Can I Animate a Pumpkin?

Done. That only took 2 full days to gut and carve all these pumpkins. So let's film them.
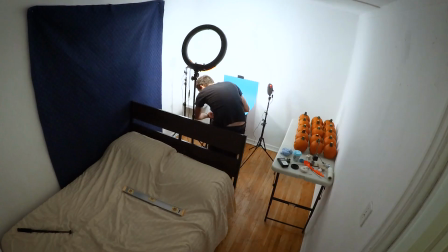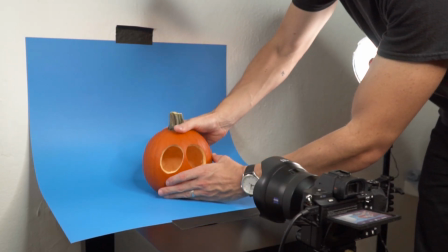[4:28]
The stop motion aspect of this animation is actually the easiest part.
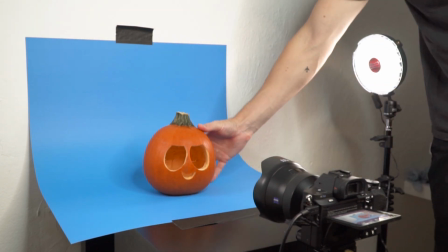[4:32]
I have 15 pumpkins, and all I really need to do is take a picture of each one.
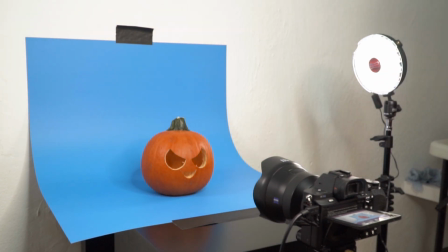[4:38]
The most important thing is that they all line up with each other. So I always flip between the pumpkin I'm posing and the one before it.
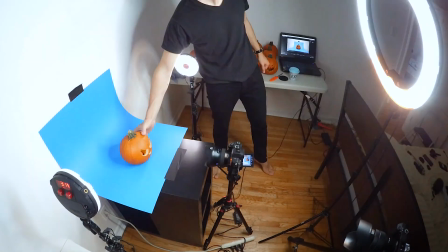[4:48]
You might be wondering why I'm taking pictures of these pumpkins on a blue screen and not some fun Halloween background.
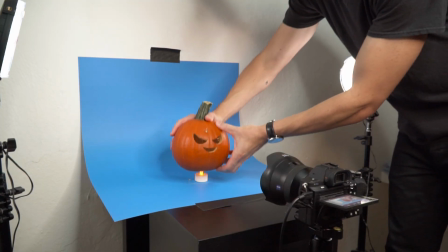[4:54]
By using a blue screen, I can control the lighting in the environment much better than, say, filming outside.
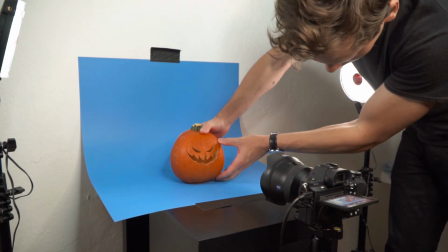[5:01]
I can easily erase the blue screen and add the pumpkin animation to a scene later on.
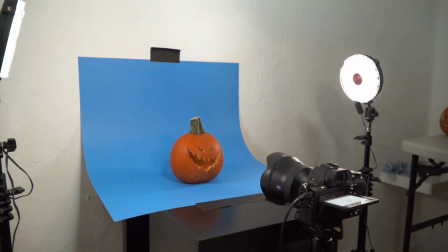[5:09]
The cool thing about stop motion is that you can take several different exposures and combine them.
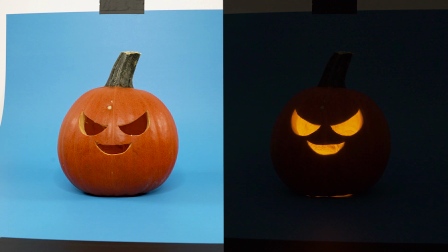[5:14]
So for every pumpkin, I'm taking 2 pictures. One for the outside of the pumpkin and one for the glow inside the face.
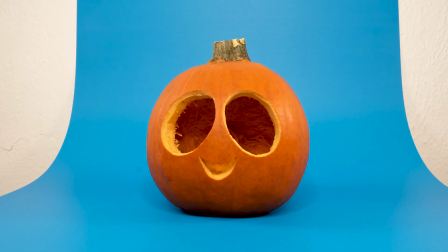[5:22]
And here's the final animation.
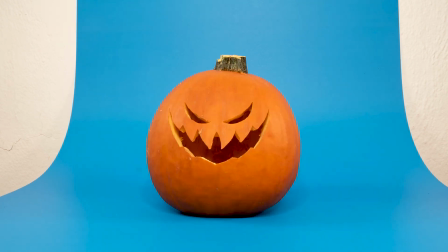This animation looks surprisingly good. I'm very happy with it. To be completely honest, when I create videos like this, I have no idea if they're gonna work or not. So when I spent 2 days carving these pumpkins, I was thinking, I really hope this works. So I'm very happy to see that it came together well. And now it's time for post-production.
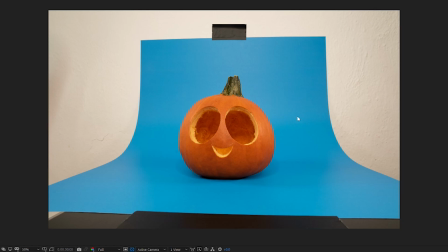[5:58]
All right, so I need to turn this raw pumpkin animation into a final nice looking shot. So I've started with this pumpkin on blue screen, and the first thing I'll do is key out that blue.
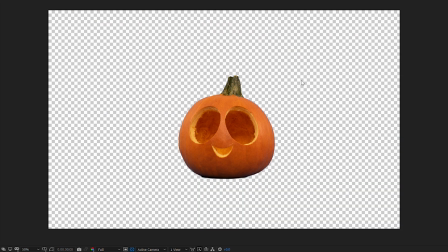[6:09]
So now I have a pumpkin with a transparent background. And so I need to put something behind that pumpkin.
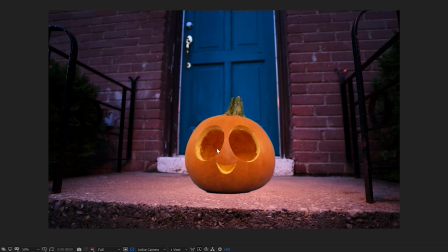[6:14]
So I went and filmed this front step and this door scene. And this is kind of the composition and the look that I want. Now I need to start thinking about how to connect these objects together. So I have this pumpkin and I'm gonna add a ground shadow under it. So I've added this fake ground shadow and that just roots the pumpkin in the scene much better.
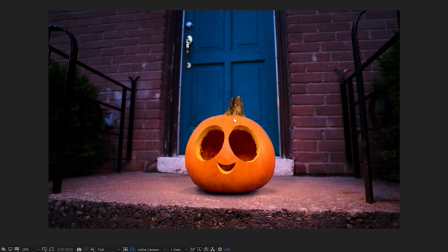[6:34]
And from there I'm thinking color correction. So I've gone in, I've heightened the colors of the pumpkin, I've played around with the lighting. The key thing I'm doing is darkening inside the face of the pumpkin.
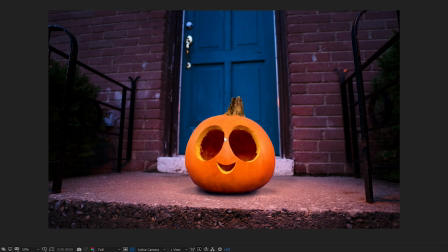[6:46]
You can see when I flip between them, adding more contrast really pops that face and you can see it a lot better. And then from there I need to color correct the background.
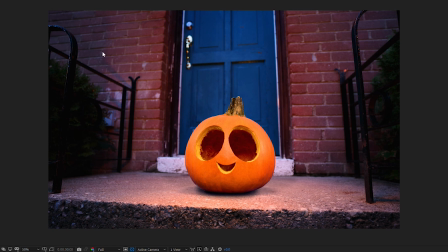[6:57]
So you can see I'm heightening the colors back here and adding kind of pockets of light and a little bit of flicker around the pumpkin.
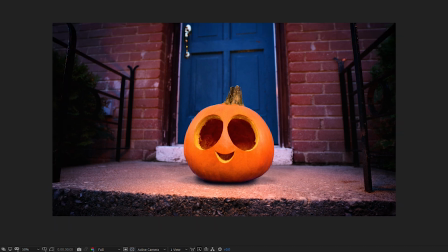[7:05]
So it feels a bit like a jack-o'-lantern. And then from there I just crop the shot and add a bit of a vignette, and that's the final look.
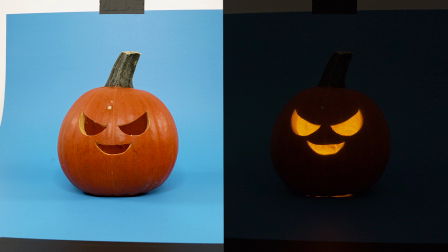[7:12]
Now remember how I took 2 exposures for every frame? There was one of the outside of the pumpkin and one for the glow inside the face.
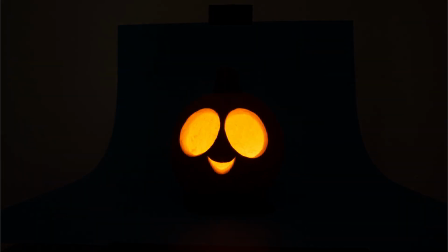[7:20]
Combining those didn't work at all, but it did leave me with a version of the animation of just the glowing face.
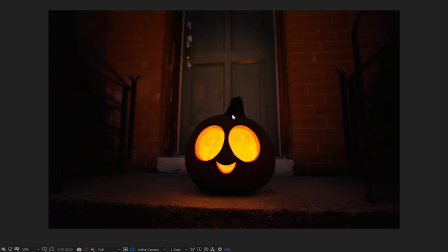[7:28]
So it looked pretty cool. So I actually did a version of more of a nighttime scene, and this is fairly dark with just this sharp, really nice glowing face. And the plan is to now, in the final animation,
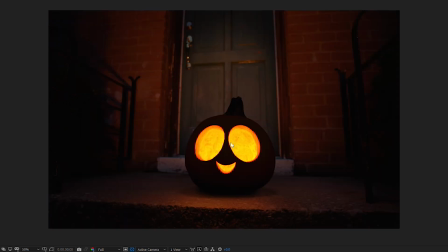[7:44]
I'll dissolve between this lighter scene and this dark scene, and I kind of get a little bit more out of the animation.
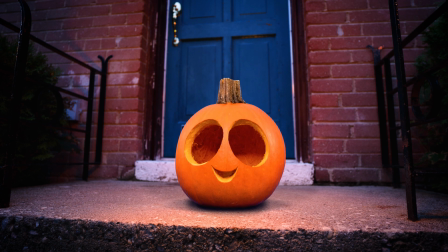[7:52]
And here's the final animation with the compositing and the sound design finished.
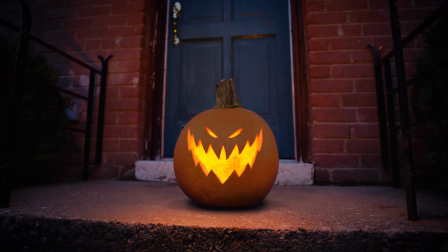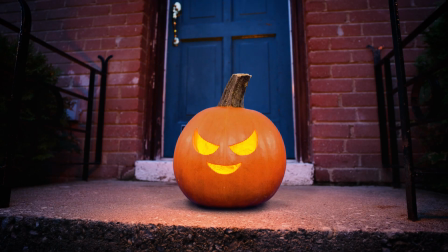Can I animate a pumpkin? I think the answer is yes, I can.